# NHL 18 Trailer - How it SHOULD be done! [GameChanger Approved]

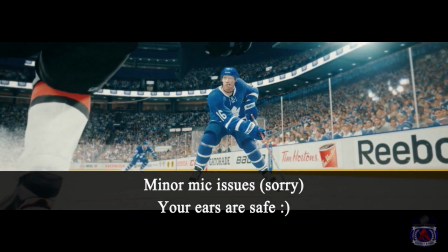How's it going, everyone? We are less than a week away from the NHL 18 trailer.
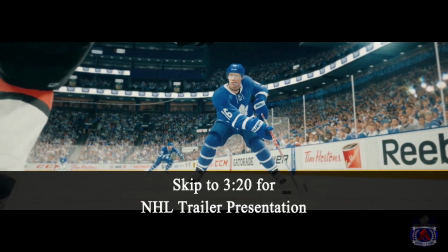We've already seen the 30-second teaser.
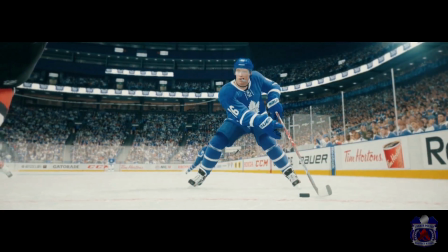Now, even though the trailer is not out yet, I can already tell you with a high degree of confidence what the NHL 18 trailer will look like.
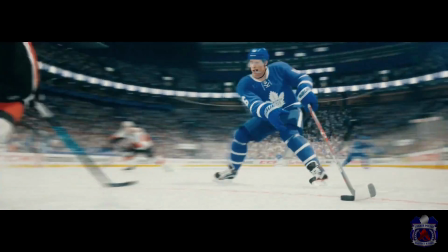I'm going to explain to you what I mean by that, and then afterwards I'm going to tell you and actually show you my idea for an NHL 18 trailer, which I believe is really exciting.
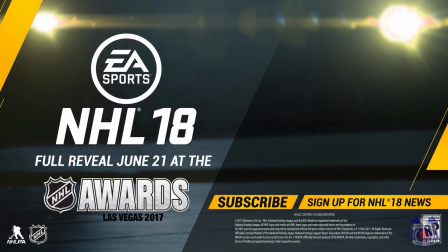It's very different, and I've even showed some of the game changers and they love this idea as well.
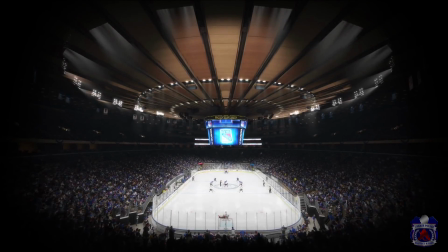Now let's take it back to NHL 15. Almost the entire trailer is done in slow motion.
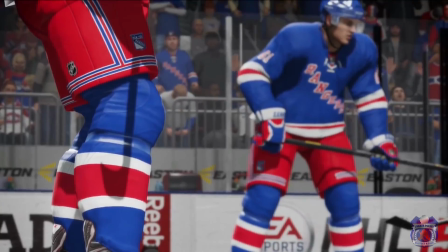They are showcasing the graphics. It is the first game on Xbox One, PS4. And as I said, showing off the graphics, the detail. And this trailer, you know, years later, even today, I have to admit, it looks really good.
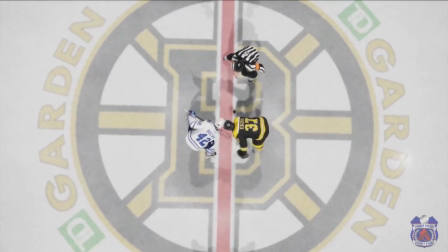The gameplay, on the other hand, did not go so well with the community. It was missing a lot of game modes, and the game itself seemed unpolished.
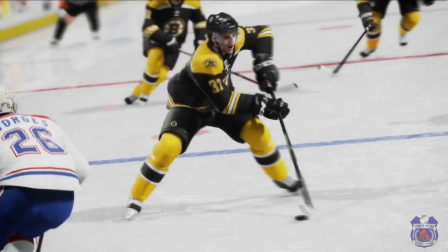But I'm here, I'm here to judge the trailers. The NHL 16 trailer starts off as slow motion.
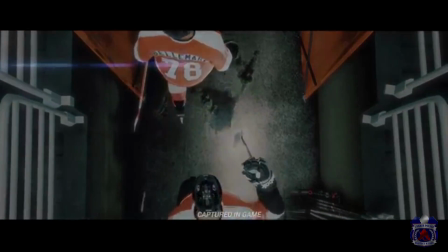The coach is given a motivational speech as they take the ice. That's actually one of my favorite parts of that trailer.
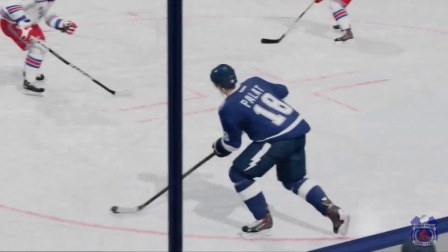All slow motion. Once the puck drops, it goes to normal speed with a bunch of hockey clips.
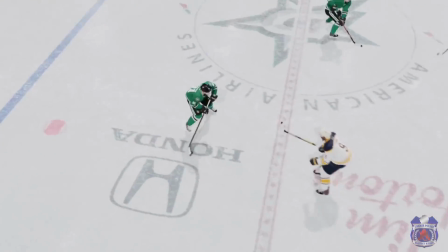They're all very quick. It's like less than half a second. A hit, a pass, a deke, a save, a goal.
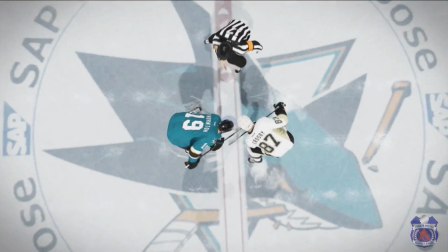NHL 17 follows a similar formula, without that speech.
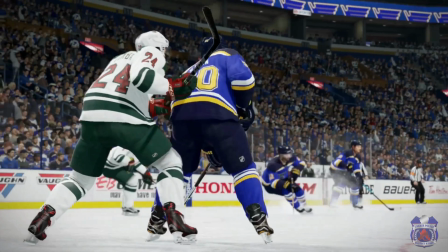NHL players going back and forth between slow motion, normal speed, hit, pass, deke, save, goal.
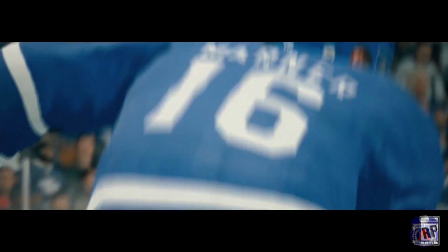The NHL 18 teaser, it's only been 30 seconds, but it's already following the same formula.
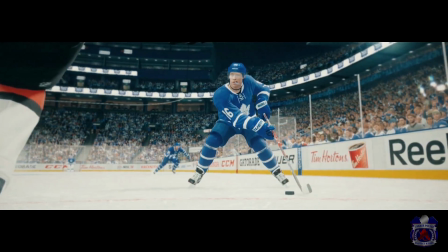Starting off in slow motion, it's showcasing, the crisp details that they can show, the jersey, the mouthpiece, all the equipment and whatnot.
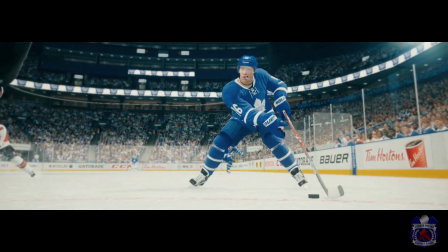Trying to build suspense for the next move as well. Goes to normal speed.
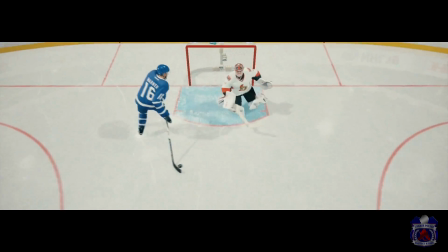We see the new deke, you see him gets around the defender, he gets around Craig Anderson.
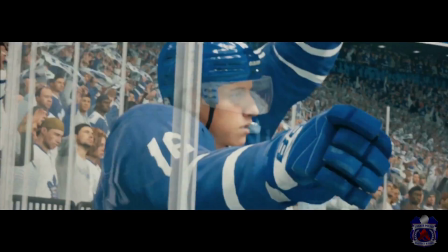Back to slow motion, he's about to score, and then it fades to black.
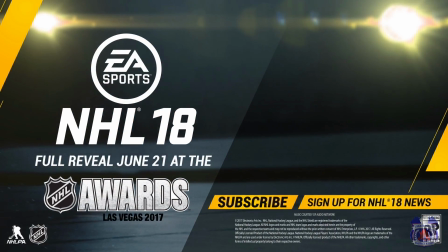So just based on the last 4 trailers, the NHL 18 trailer is probably going to be the same thing.
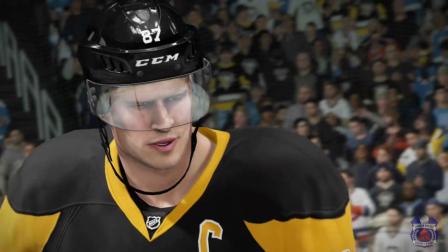A mix of slow motion and normal speed, the usual hockey plays, and there might be 2 or 3 very quick clips,
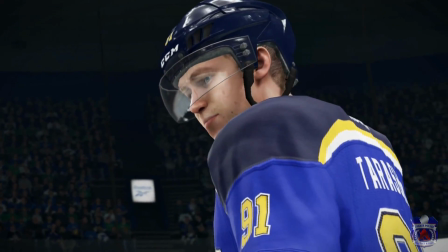trying to showcase a new feature, whether it's a new deke, maybe a new animation here and there.
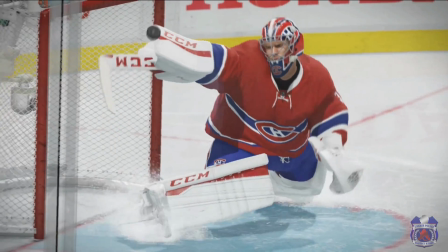So it's very repetitive is what I'm trying to say. Now, I want to put this out in the open.
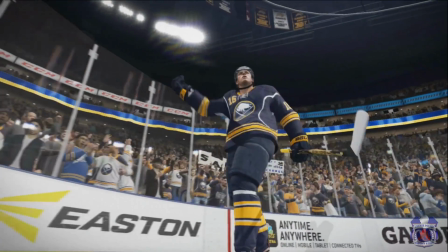I understand it's a sports game. It's very tough to be, very out of the box with this.
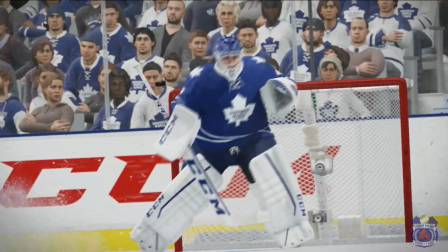You need to show the highlights. You have to show that it's a sports game. What plays can you do in this game?
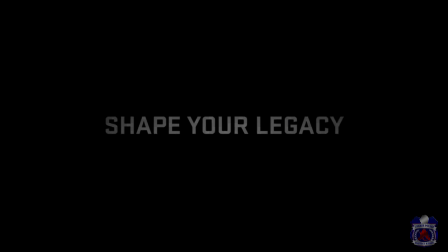And you want to show that you can pull off some really cool plays. It's not a sci-fi game.
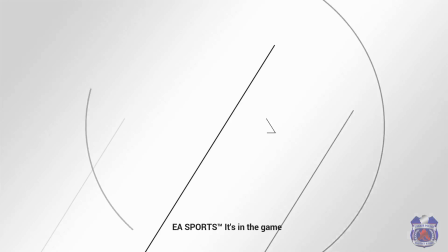It's not, Grand Theft Auto. It's not something with a really crazy in-depth story where there's character development and whatnot. It's a sports game. I get that. Where I think that these trailers fail to do, and they've gotten repetitive, is that they struggle to draw emotion.
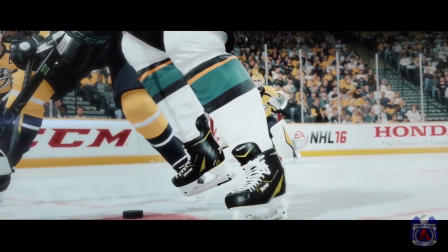It does a great job. It does a great job of giving the look of an NHL game, but not the emotion that comes with,
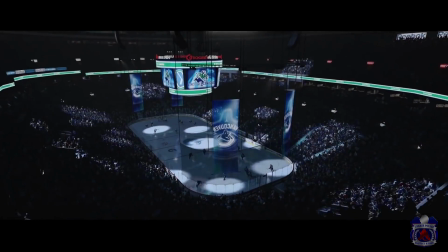watching a game and rooting for your favorite team, or playing in a hockey game for those that have played hockey,
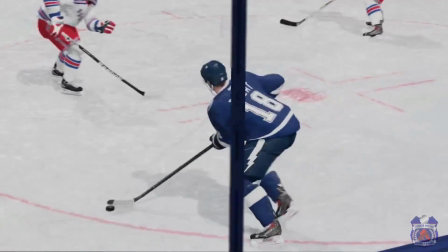or even if you just play the video game, it doesn't have the excitement that comes when you score a goal. So I want to try and, create that.
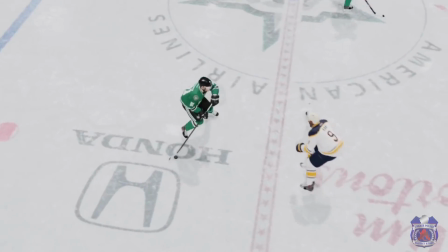So I wrote this commercial back in September or October of last year.
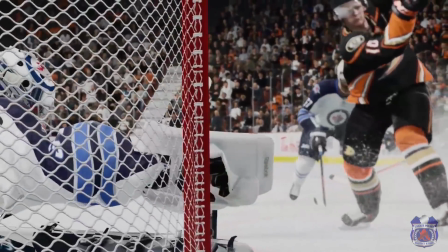I sent it in to Nuge TV, one of the game changers. He looked at it. He shared it with some of the other game changers, and they all loved it.
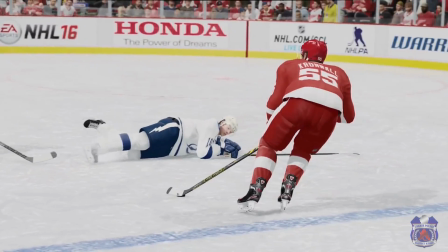I got good feedback. If they were able to forward it to EA, fantastic.
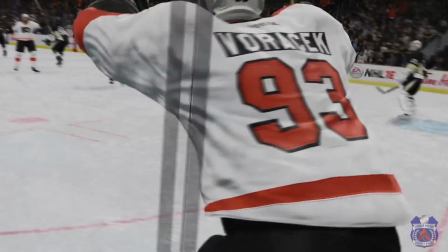If not, that's all right. I think it would be I'm excited. That's basically why I can't speak right now.
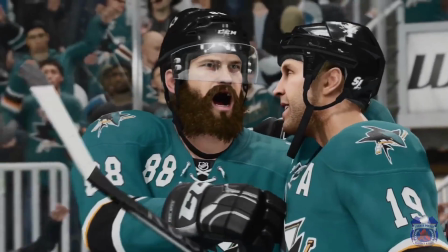I love this idea so much. My goal was to create as much emotion as possible while still having the stuff that EA needs to showcase,
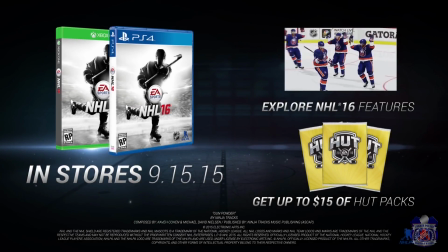their game must show all the cool plays that you can pull off. So I try and recreate the excitement when us, the player,
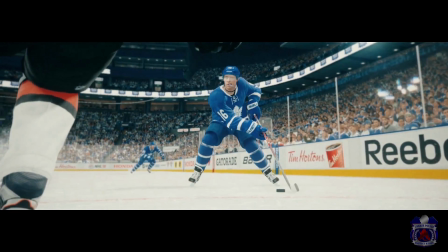scores the game-winning goal, makes a huge save as a goalie, and the camaraderie that comes with playing as a team.